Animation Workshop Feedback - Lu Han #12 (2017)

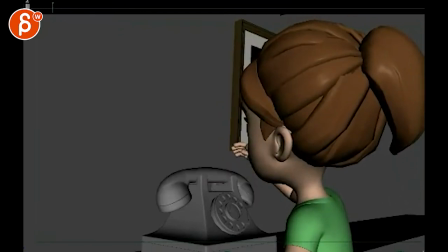And I'm not sure if you need all that head move. It's like maybe on the way up here she would then kind of have the biggest head move.
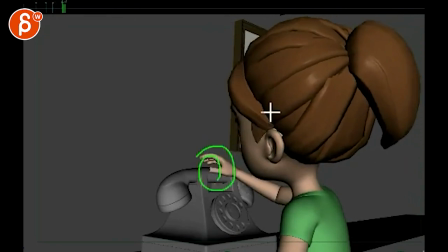But then here it's all about her hands. It just feels weirdly again connected and parented where these two things come down.
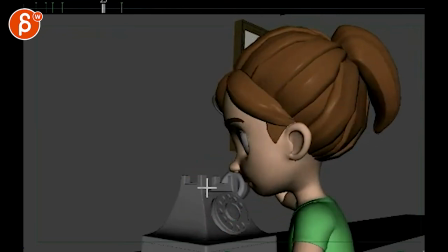And then watch intersections. You gotta look at how is she going to pick this up and get to her ear because it's gonna intersect.
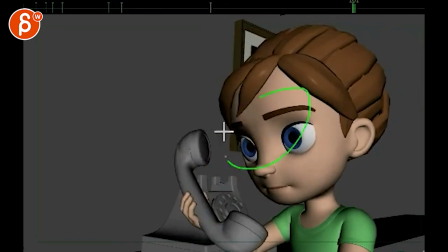And then it's gonna be all about eyes, eye darts, eye darts, eye darts, eyebrows, thinking, and then same thing here, how are you going to put this down?
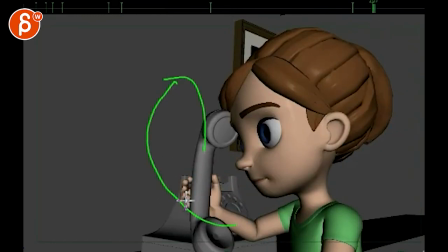She's going to have to really lift that arm up to get this to go through.
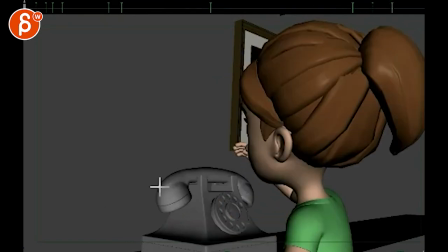So maybe what you want to do is bring this phone over here, right? And she's still here.
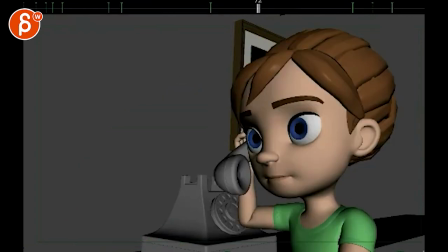And then she can just grab it and pull the phone towards her so that when she's in a pose like this, this whole thing is here. Right? That's the phone. Then she can be here, and it's all fine, and then she can just put the phone back here.
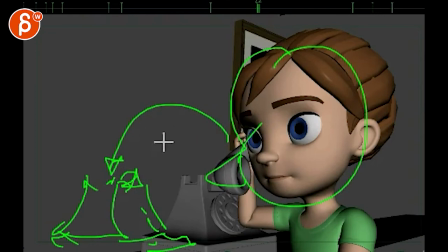Compositionally, I think it would be better. It would feel more balanced, and it wouldn't be all so crowded through here. The silhouette would be better because that is not overlapping.
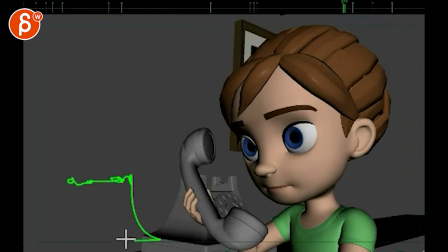So, you know, when is down here, again, the phone thing will be here. So then, it's nicely balanced. You can just go, put it down there. Alrighty, that is it. Thank you. Alright, there's an email. You can sign up. You can start whenever you want. You can submit whenever you want. You get 16 submissions. Either way, a like and subscribe would be awesome. Alright, thank you.